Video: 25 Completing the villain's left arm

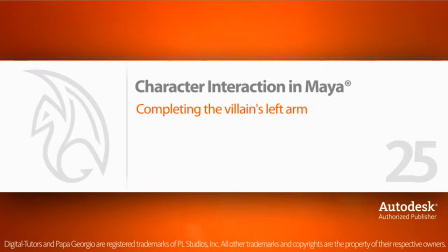3s
In this lesson, we'll finish animating the villain's left arm.
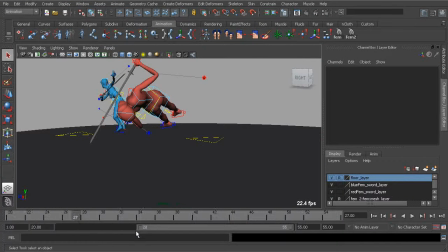9s
Let's go ahead and adjust our start time to frame 16
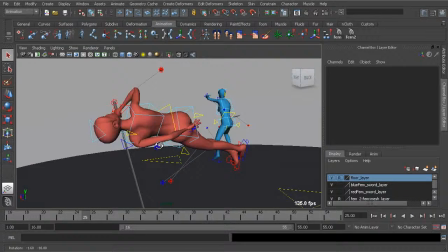16s
because we still have a little bit of work to do as the character twists,
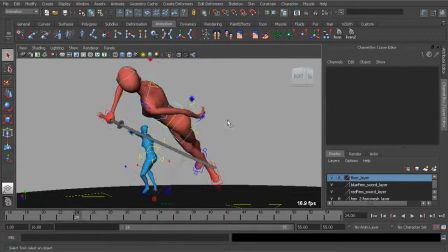22s
but it should just be a matter of adding one pose in that transition.
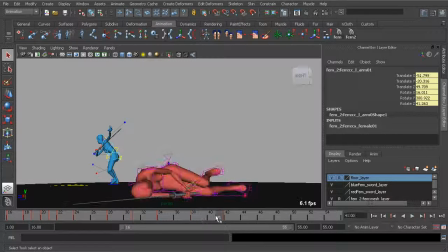31s
But before we even get to that, let's go ahead and take a look at the animation to see if there's anything that might seem off
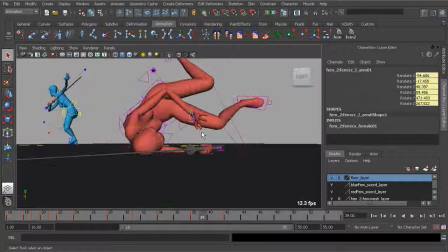40s
that we'll need to take care of first.
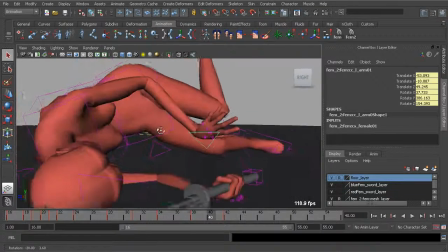43s
So you can see that we're getting some very weird rotation in the wrist as the hand falls.
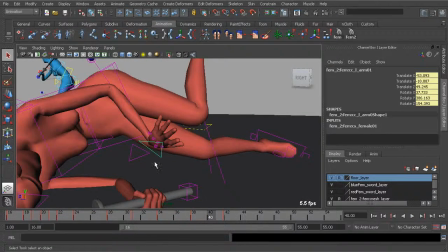50s
So no doubt this is a gimbal problem.
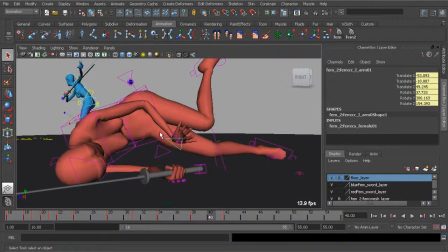56s
So let's say we fix that via the graph editor.
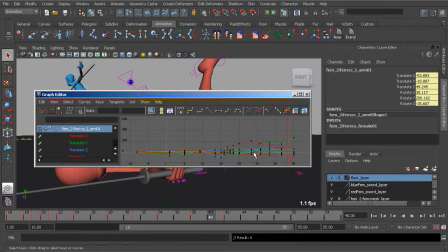63s
Again, it's just a matter of going to our Euler filter to have Maya clean up those rotations.
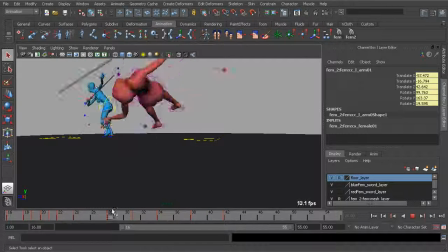70s
And now, what we get is much better.
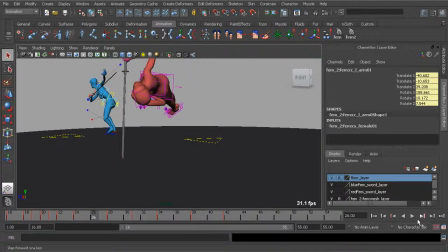75s
It's a lot easier for us to work with this.
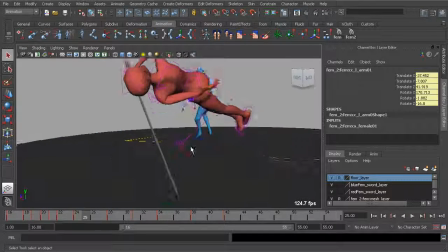81s
Great. All right, so we don't have much work to do to clean this arm up, so let's get right to it.
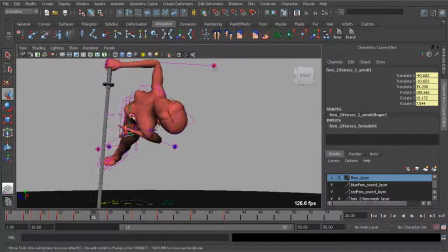87s
On frame 26, we'll need to add an in-between where the hand is brought down and extended,
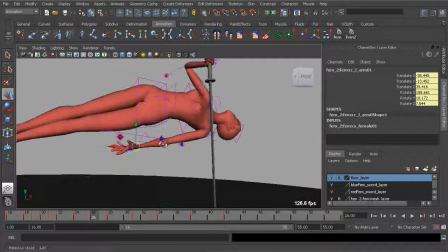96s
just to fix the pose here so it's right underneath her.
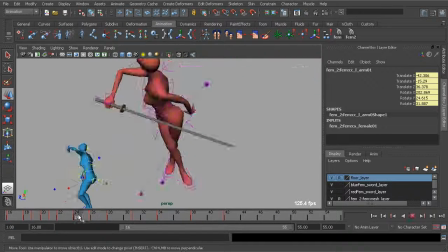102s
All right, so that looks nice as the hand kind of swings around.
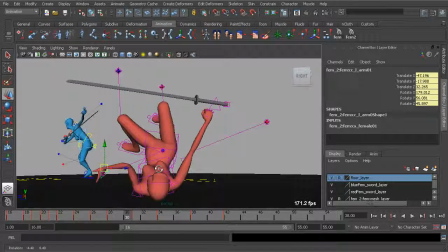109s
And now,
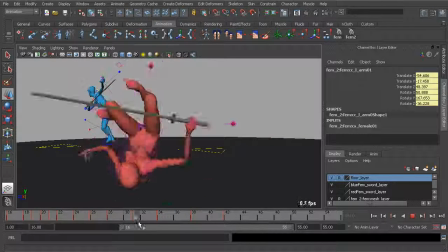111s
taking a look at the timing from the point where the character hits the floor to the end of the animation, we can see that the arm moves very slowly.
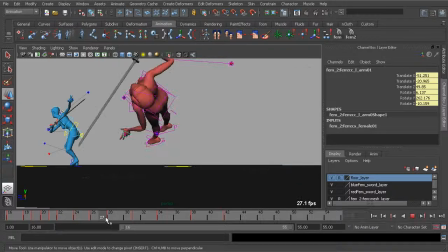120s
So what we'll do here to tweak this is to have the hand
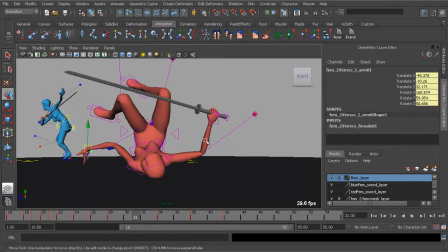125s
hit the floor, bounce off of the floor, swing around, and then finally come to rest. That might seem like a lot of work, but it just takes a few poses to get this done. So let's go ahead and take a look at this. As the character swings around, no doubt the elbow should hit first.
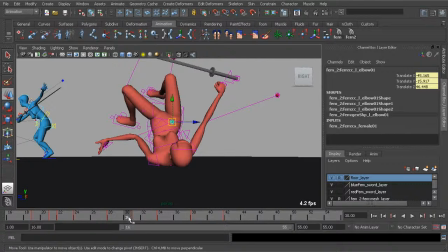143s
So we'll grab her elbow control and have the elbow hit on frame 31.
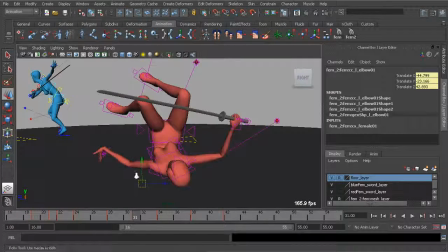151s
Let's go ahead and drop it down. We'll also need to tweak her shoulder on that same frame.
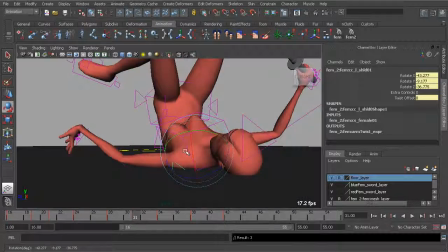156s
So on 31, we'll go ahead and rotate the shoulder down. Beautiful. All right, let's go ahead and take a look at this.
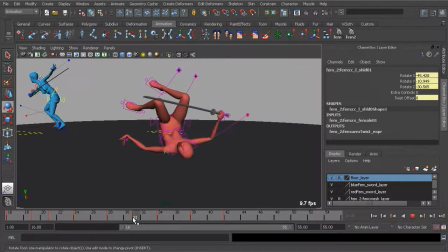163s
We swing around, the elbow hits.
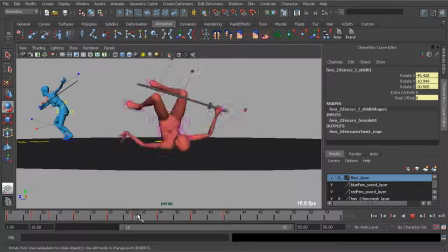166s
And now, just to correct the timing of the hand swinging around
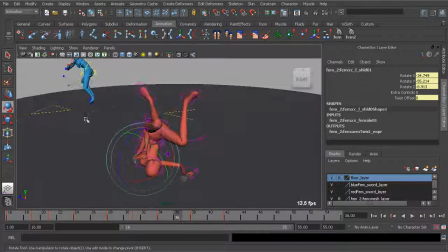174s
and then coming to a stop, let's go ahead and now grab our arm control
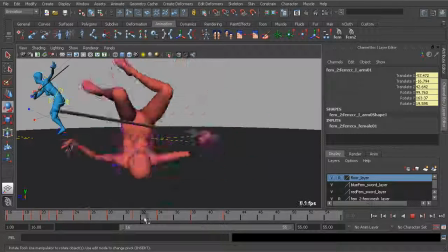179s
and delay the animation from 34 to 35.
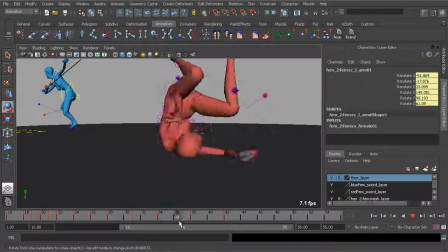187s
So it's not just a smooth transition, so it feels like there's weight as the hand swings around. And then we also need some space to have the hand hit the surface. So that's going to take care of this.
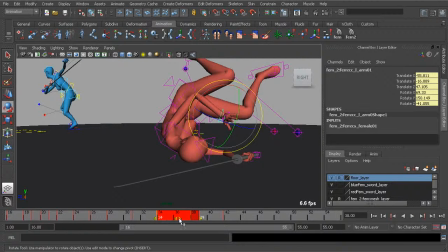202s
Again, we want to grab the keys on 34 and 38 and just slide them down 2 frames.
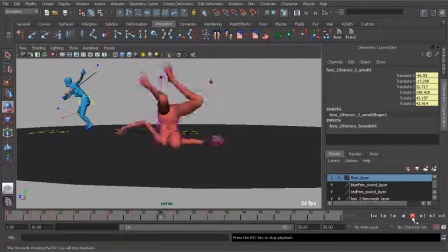209s
So let's go ahead and take a look at this now. The hand will hit the surface, and notice the weight we get kind of drags and then
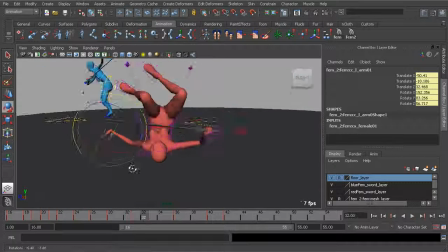218s
slaps the floor at the end of the animation. Okay, that looks nice. All right, so let's go ahead and have it make contact with our surface.
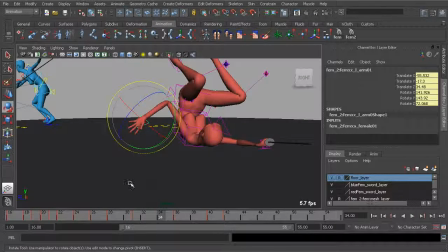229s
So taking a look at this, let's go ahead and have the hand plant on about frame 33.
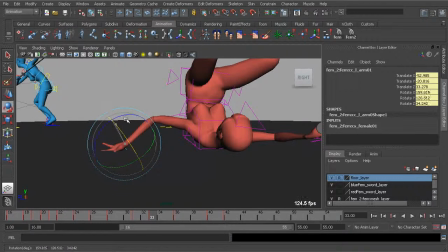236s
To have some weight, we'll have it hit the floor, translate it down, rotate the wrist up. Okay, boom, so it hits the floor.
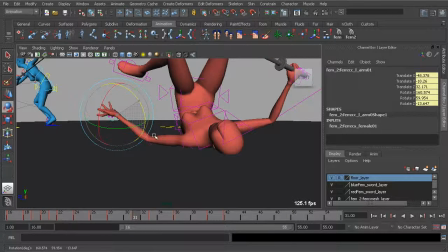248s
We'll need to fix the orientation of the wrist on 31, so let's go ahead and rotate it up in the Z. Great. Look at that. So the hand kind of bounces, hits the floor, swings around.
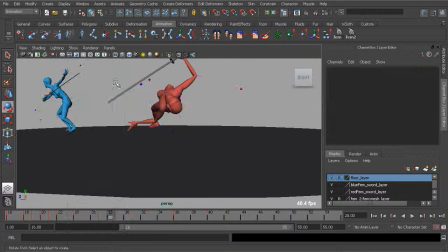260s
Let's go ahead and play this back. Hit play. Beautiful. Take a look at that. That's really exciting. All right, so that means we're just about done.
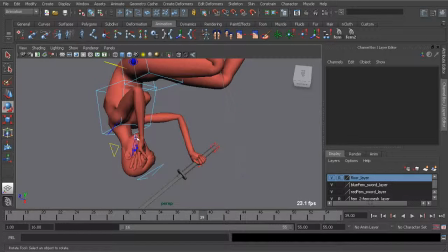273s
Scrubbing through, let's go ahead and take a look at the arc of that arm. Looks like we can improve the arc.
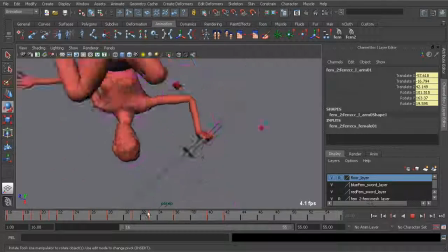278s
It kind of does a linear path as it starts to swing around. There's a bit of an arc there, but we can fix this further. So let's say on about frame 40, we'll go to the x-axis and just pull that forward a bit more.
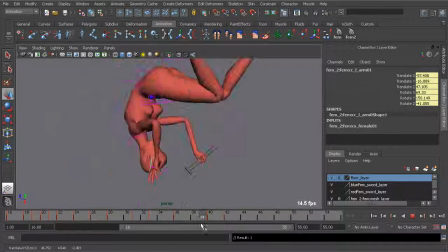297s
Pull the hand forward so it kind of curves around and then comes to a stop. probably bring it back just a little bit more on the x-axis. I think that was a bit too much. Okay, so that looks nice.
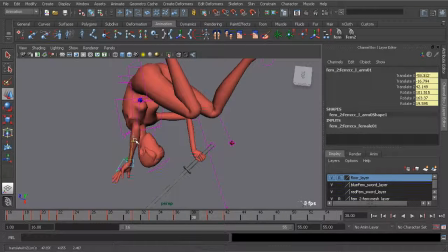311s
You might even add an in-between on frame 38 where we, again, fix the arc by pulling the arm out a bit more.
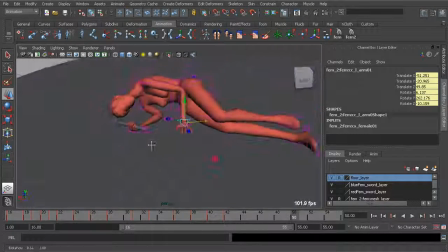320s
And I think that'll do the trick. Beautiful. All right, so let's go ahead and start to fix the end of the animation.
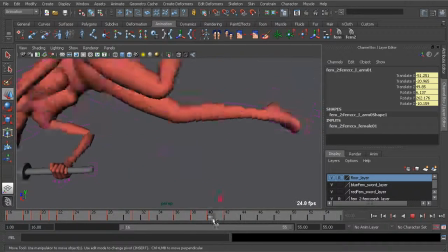328s
Let's go ahead and have the hand
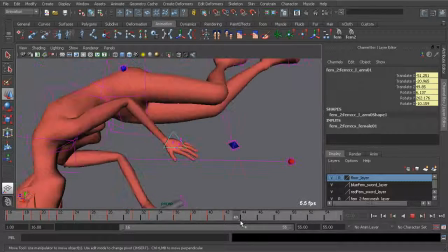334s
delay on the time it hits the floor. So we'll just go ahead and take the key on 42 and just drag that to 43.
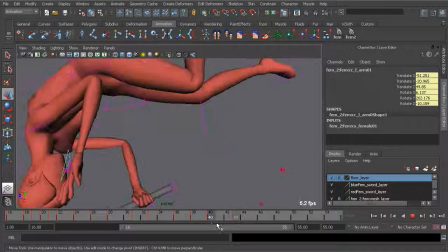345s
Just a 1 frame delay.
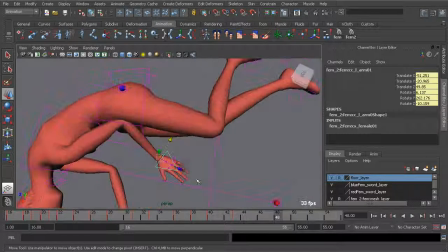350s
And then we'll want it to have a bit of a slide, just slightly.
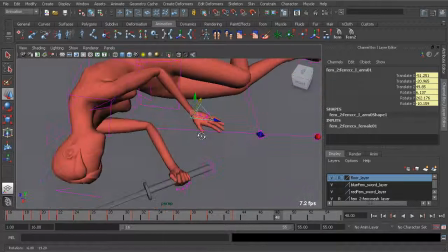357s
There's going to be more friction, but we still want a little bit of sliding
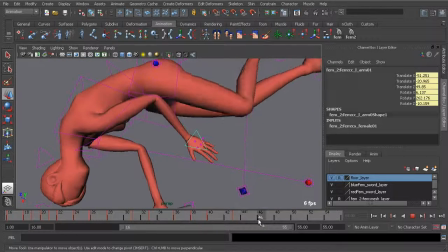361s
so it doesn't appear as if the hand stays glued to the floor.
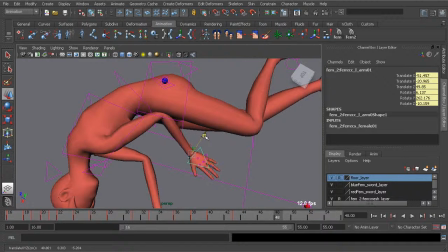366s
So on frame 48, we'll go ahead and translate the hand very slightly forward in the X and to the side in the Z axis.
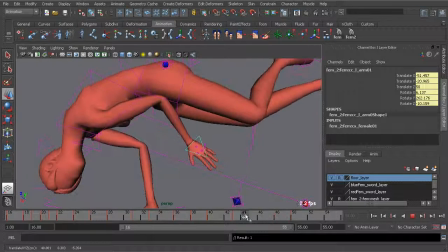375s
So we get a little bit of that sliding. Maybe a bit more forward in the X, and then we'll also want to have it rotate forward in the Y axis.
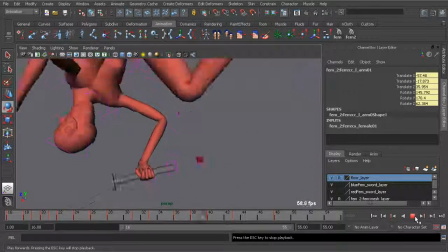386s
Let's go ahead and take a look at that. Beautiful.
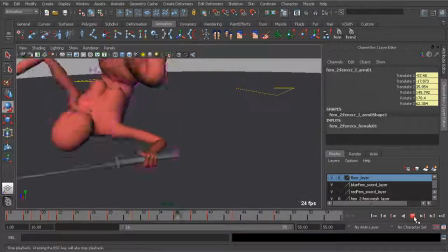392s
Okay, now looking at the rotation of the hand, we need to really have it slap the floor as it comes down.
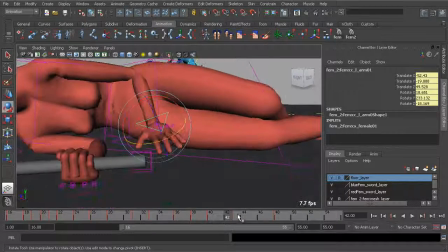401s
So we can get this done very quickly. We want to first save this pose just before it slaps the floor on frame 42. Just press Shift-E to set rotate keys. And then we'll go ahead and decide when the hand should actually hit the floor.
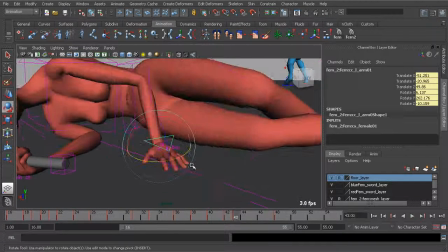416s
So that should be 1 frame after the hand plants, which is frame 43.
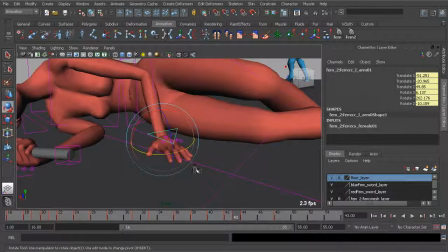421s
So we'll go to 44 and press Shift-E to lock that pose in. And now it's just a matter of going to 43 and rotating the wrist up slightly.
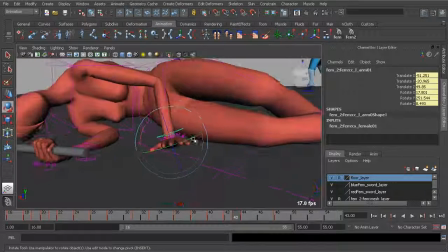430s
And maybe over to the side, since it's going to need some follow through as it swings from
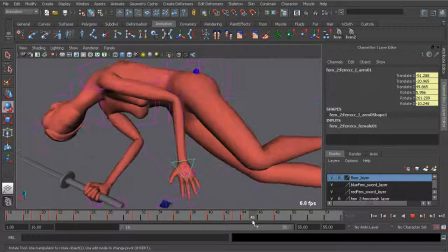440s
the top and then kind of swings down. All right, so let's go ahead and take a look at how this looks.
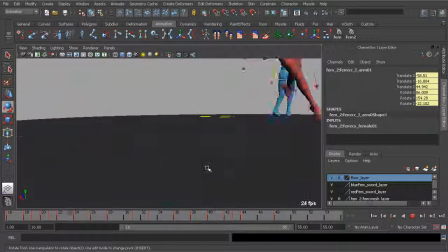446s
So we have a nice little hand slap. Beautiful.
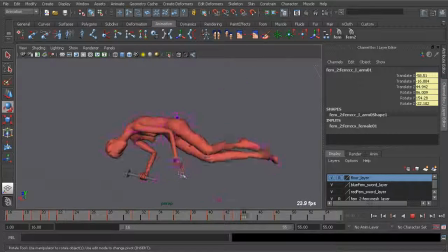454s
Okay, so I think the left hand looks really nice.
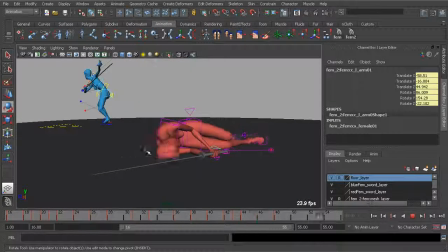460s
We have it bouncing off the floor, then it swings around, and then finally comes to a stop.
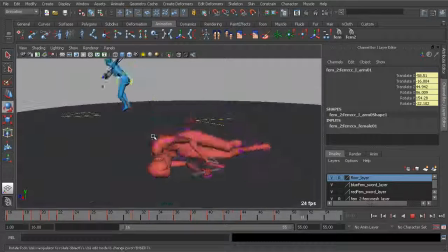467s
And overall, we should really be pleased with our work.
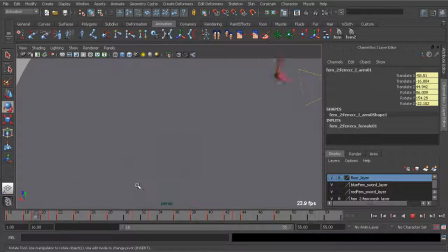474s
Great.
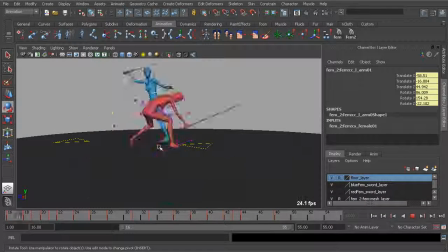475s
All right, so what that means is that we just need to concern ourselves with the blade hand, the right arm.
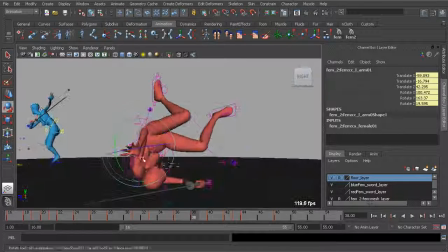483s
Now keep in mind, if you wanted to enhance this further, you could always animate the fingers rotating back,
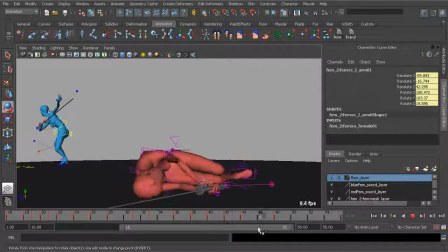491s
adding a little bit of exaggeration there for more of a drag.